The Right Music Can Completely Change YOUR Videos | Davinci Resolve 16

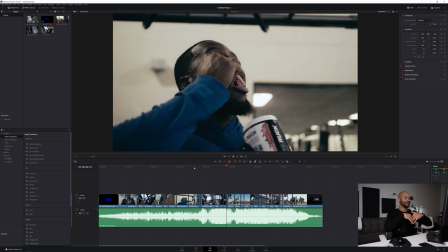460s
and so we did all this kind of in in a few different days and i put together this video and this was the main package that i put together for them um you know for a certain price it was like i'll make you guys this video with these mini shooting days and this
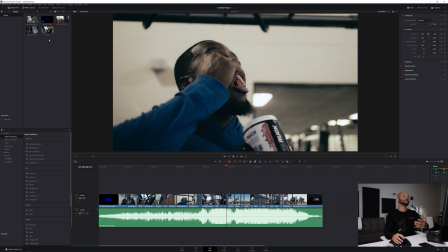474s
edit and the music all that was kind of considered in the price but then afterwards i actually went back because i had so many clips i spent you know probably three to six hours on each of these shoots you know the rugby team being one uh the two guys lifting being another and
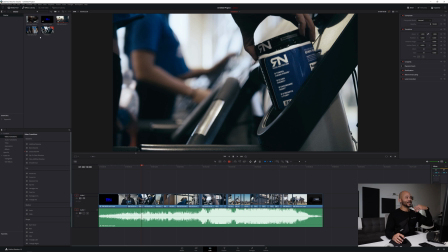490s
then the girls sprinting um was a separate shoot so i had all this footage left over because i shot a ton and only needed to fill a minute space even less than that so what i did was i went back through the clips and kind of did this unique thing where i found
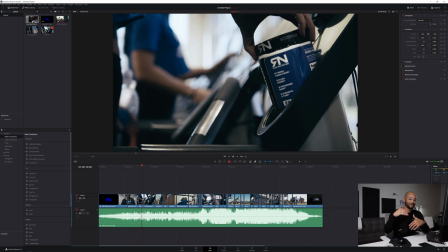506s
a song that fit a certain vibe and a feeling and it kind of made these mini little tiny campaigns uh to to kind of accentuate this feeling of ruck nutrition in the gym um lifestyle kind
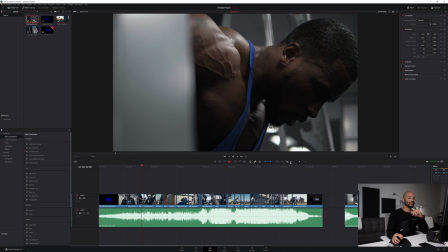521s
of thing so if i pull in this one here uh that i titled courtney press this guy
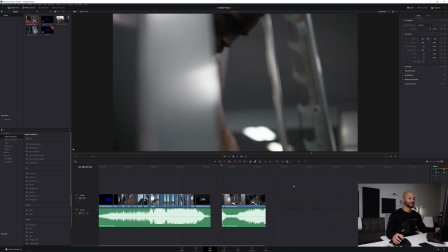526s
is ifbb pro courtney english and if i play this real fast
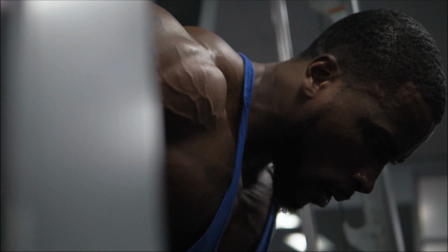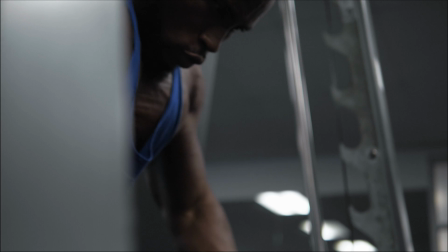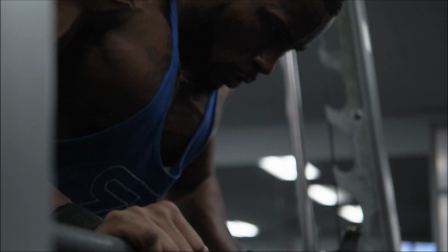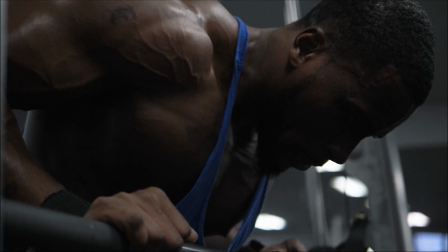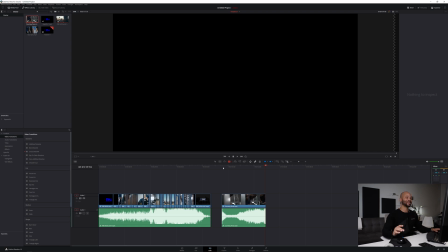551s
that one gets me every time it almost gives me chills because it's so simple but to me it says so much to me it it says determination to me it says like this guy is
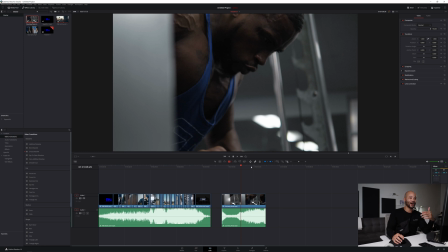565s
he's here for a reason he's not wasting his time he's he's kind of leaving it all out he looks intense he looks completely engulfed in
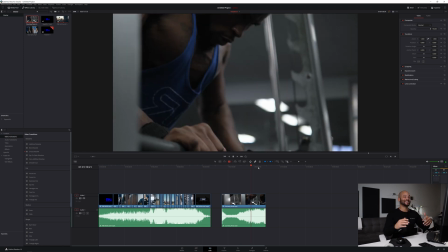573s
this one exercise in this one motion and the music kind of takes it to that crazy level and it's not even really a song it's more like an
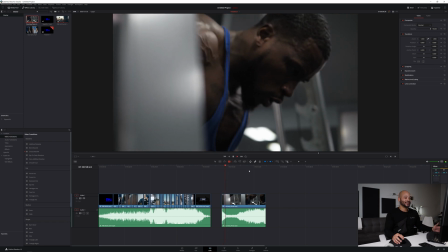581s
interlude in a song it's not even like a real music track i
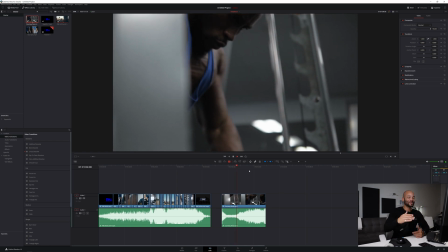587s
think it's a tiny part of a music track but sometimes that's all it takes to get
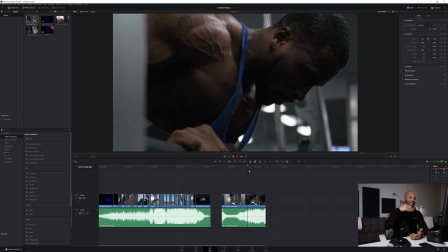592s
across that emotion um that feeling and and this is
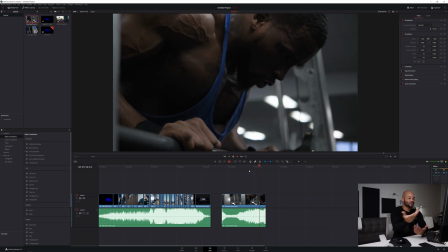597s
like a whole other commercial it's one shot it's one shot so moving forward i
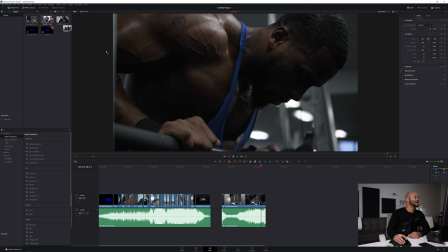602s
did this for a couple of the other shots. There's this one too.
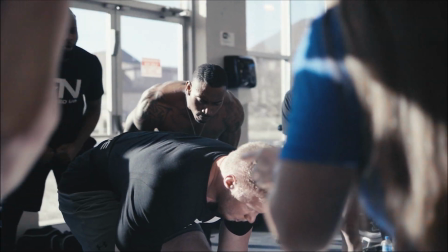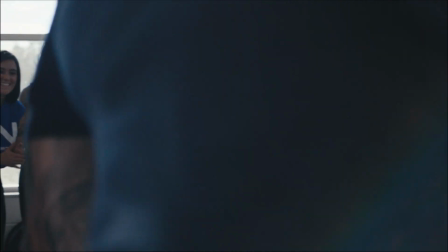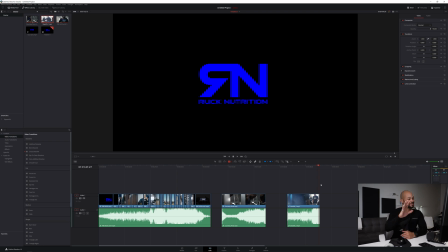621s
Again. I mean, that's, to me, that's epic. I don't know about you guys, but to me, that's epic. So it's the same kind of feeling.
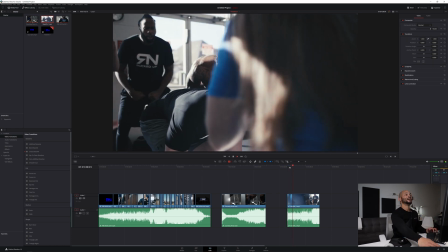628s
It's this one guy doing this one motion with this kind of just this part of the song.
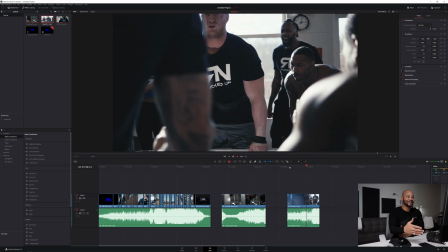634s
You don't even really get a vibe for where the song even goes. And that's kind of the best part is before you figure out where the song goes, it cuts.
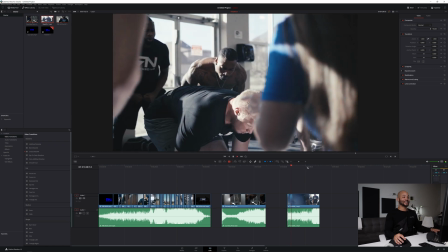643s
And you don't know what happens after that. But I mean, it's kind of just that anticipation is an amazing thing.
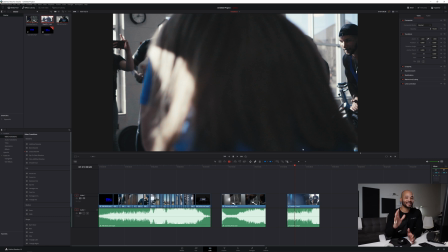651s
And the audience will put a lot of pieces together if you give them the right pieces. And if you just lay it out in front of them, they'll put it together and they'll make things up in their head.
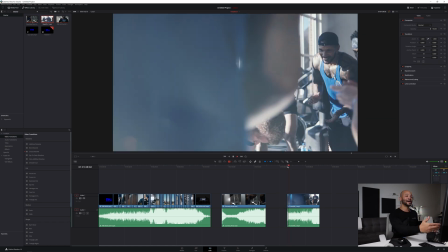661s
I mean, who knows what the audience is going to think is happening before this started or after it ends.
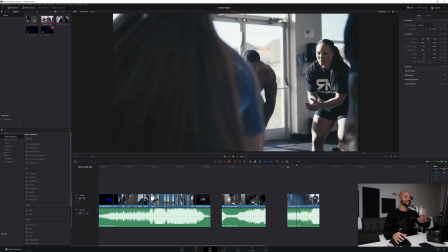667s
You know, you see this crowd,
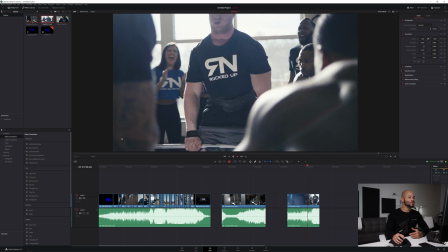669s
they're hype this guy's shirtless he's huge this guy's lifting up who knows how much weight i mean that's going to be three four hundred pounds um
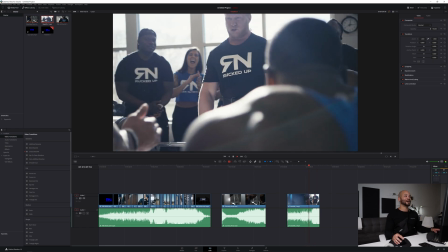677s
and he just looks unscarred by it just
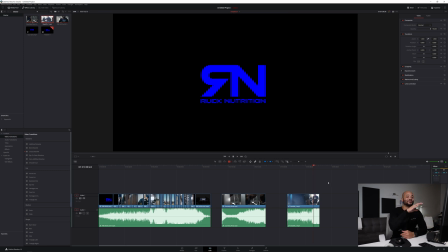682s
and that's the vibe and you can feel that because of the crowd little sound effects in the background because that song is kind of driving you know and it's funny because that song is completely different than this other song but yet the campaign as a marketing campaign as a whole still works and And that's why
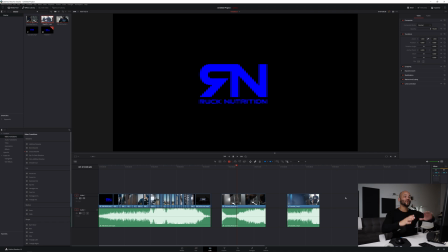700s
Artlist is so powerful and strong. And let me drag in one more, and then I'll kind of tell you what I did with all three of these.